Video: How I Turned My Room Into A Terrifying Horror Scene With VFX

Did I scare you? No? Okay. Happy Halloween. Well, it's not Halloween yet, but it's October, spooky season. So because it is spooky season, I'm gonna show you how to make what you just saw. This is how you can turn your room into a horror scene.
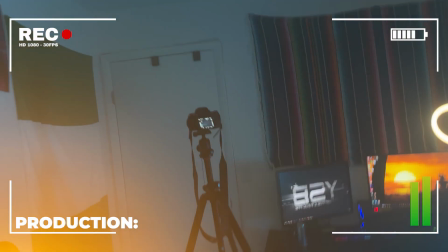So enough yapping, let's just get straight into it. All right, so basically for this next shot, I need to get this light onto that ceiling right there.
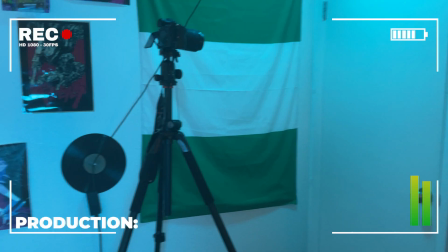How am I gonna do that? I don't know. Oh! All right, so I just spent like the last hour just trying to get this lighting set up.
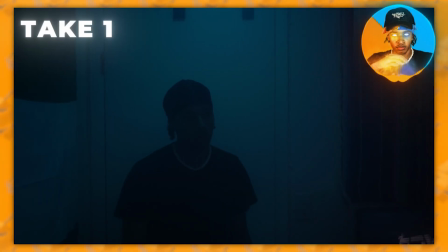This is what this shot is looking like. Now, although this shot looks pretty simple and straightforward, it actually took a decent amount of time.
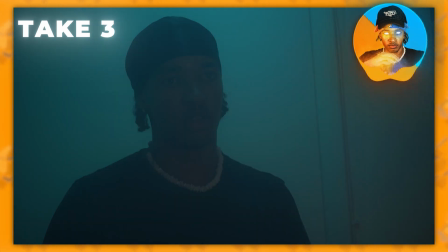I didn't have anyone help me, so it was pretty hard to get the shot that I wanted.
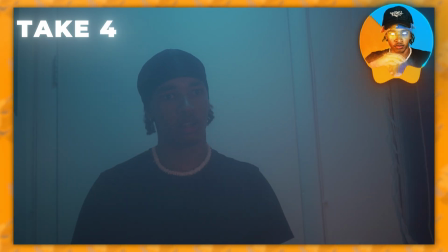This is a perfect example because though the shot itself looks pretty straightforward, I mean, I'm just standing there awkwardly.
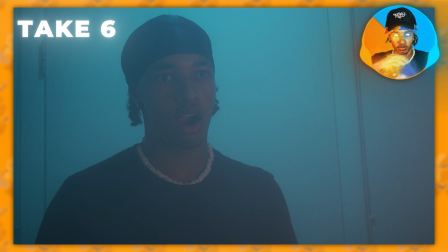I had no way of knowing if the lighting was good or if I was even in frame or if I was even in focus.
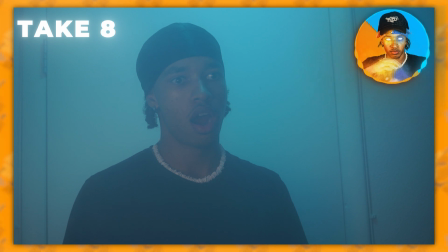So don't be discouraged if you can't seem to get the shot you're looking for because it's all just part of the process.
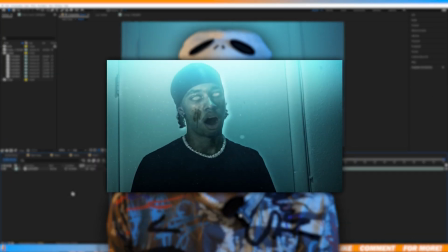So just keep trying and embrace the hard work. All right, so for this shot, I'm basically just gonna render out the first frame and put it into Photoshop.
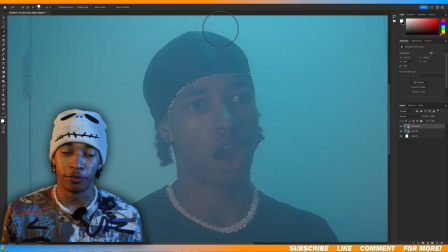Then in Photoshop, the first thing I'm gonna do is cut out the head.
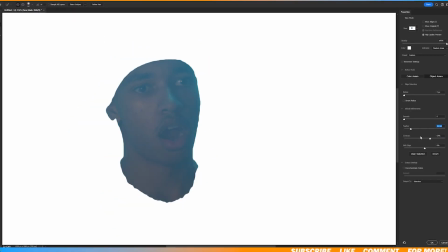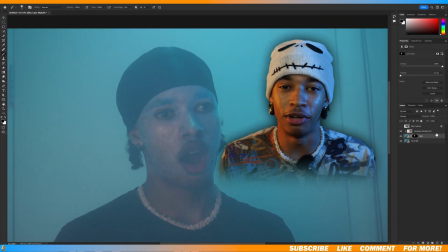So basically what I'm gonna be doing here is I'm gonna layer a bunch of like old skin textures onto my face. That sounds crazy.
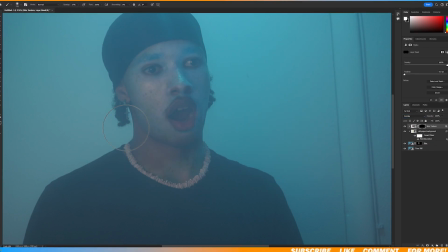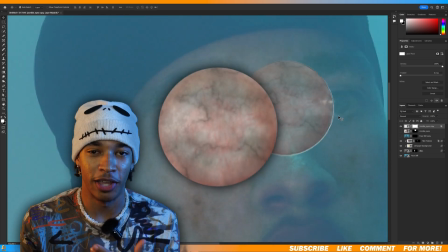And for the eyes, it's pretty much the same idea. I just got like this red, veiny, gross texture and pretty much painted that over my eyes. Again, the wording, what?
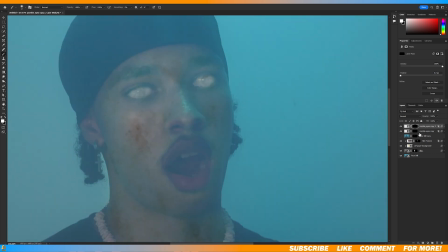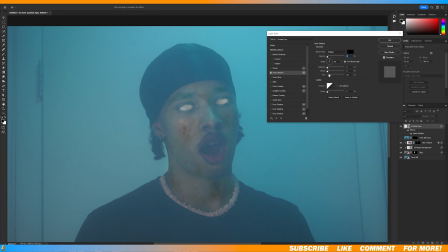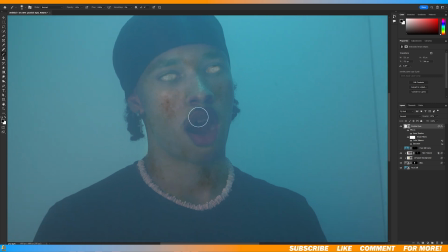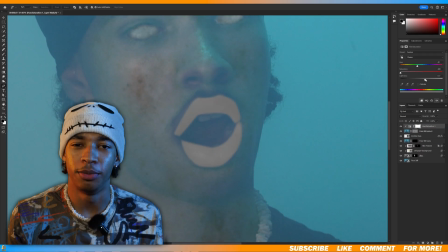And then I separated the lips and added its own texture to it.
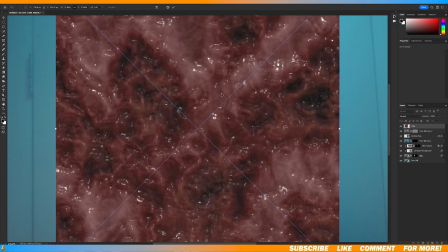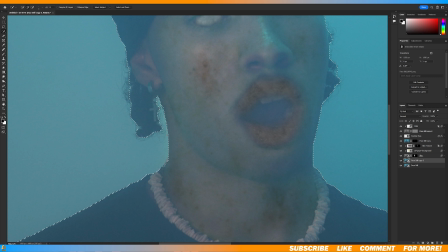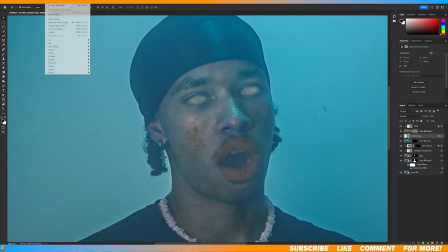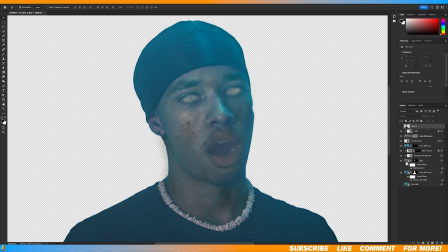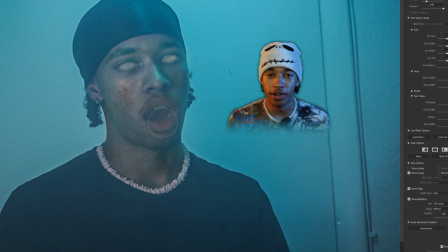And finally,
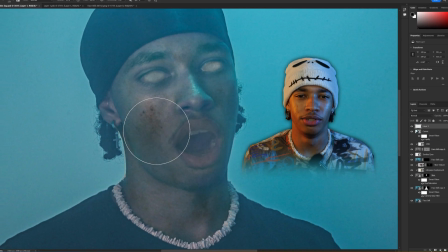I used the liquefy tool to pretty much make my eyes look bigger just so there's a little bit more difference than the two different characters in the short.
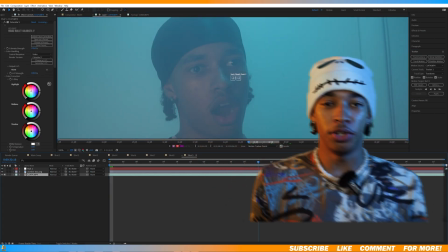Now back in After Effects, we're gonna use the motion tracker to track the footage.
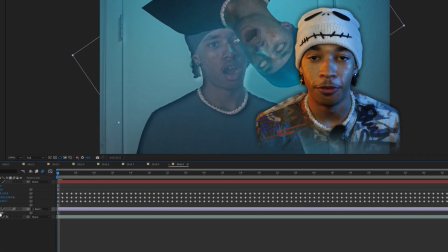And make sure the rotation and scale boxes are checked. Now that our footage is tracked, I'm gonna use the Photoshop layer and parent it to the null.
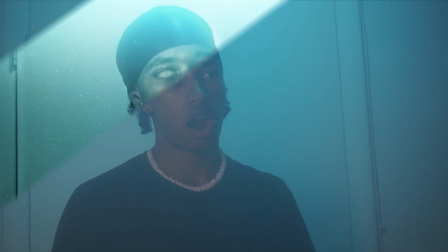Now we have our character transformation.
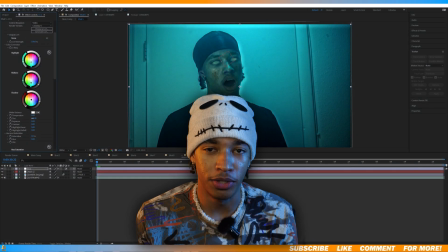And for the final step, I'm gonna finish it off with some color corrections and subtle camera effects.
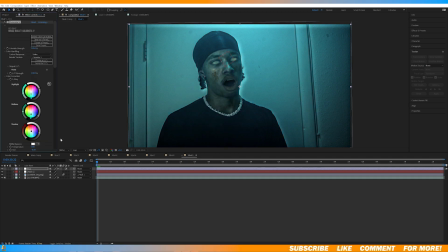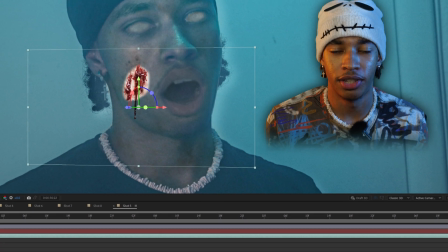I also added a stock blood effect to the shot just to add a little bit more movement to the scene.
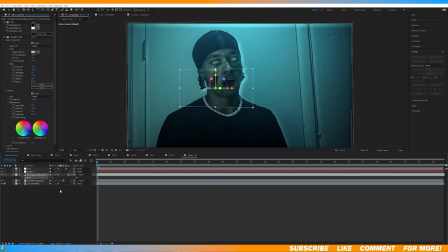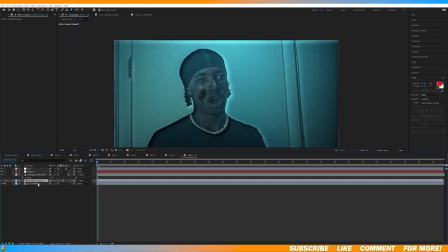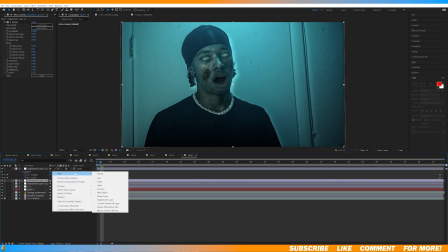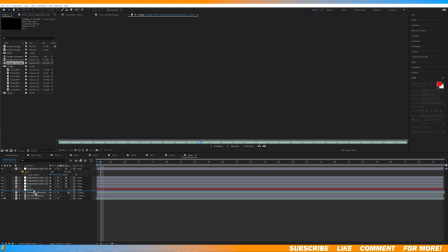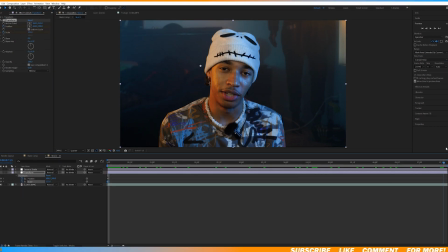And for the rest of the shots, I added a lot of stylistic color grading and just some random camera movements.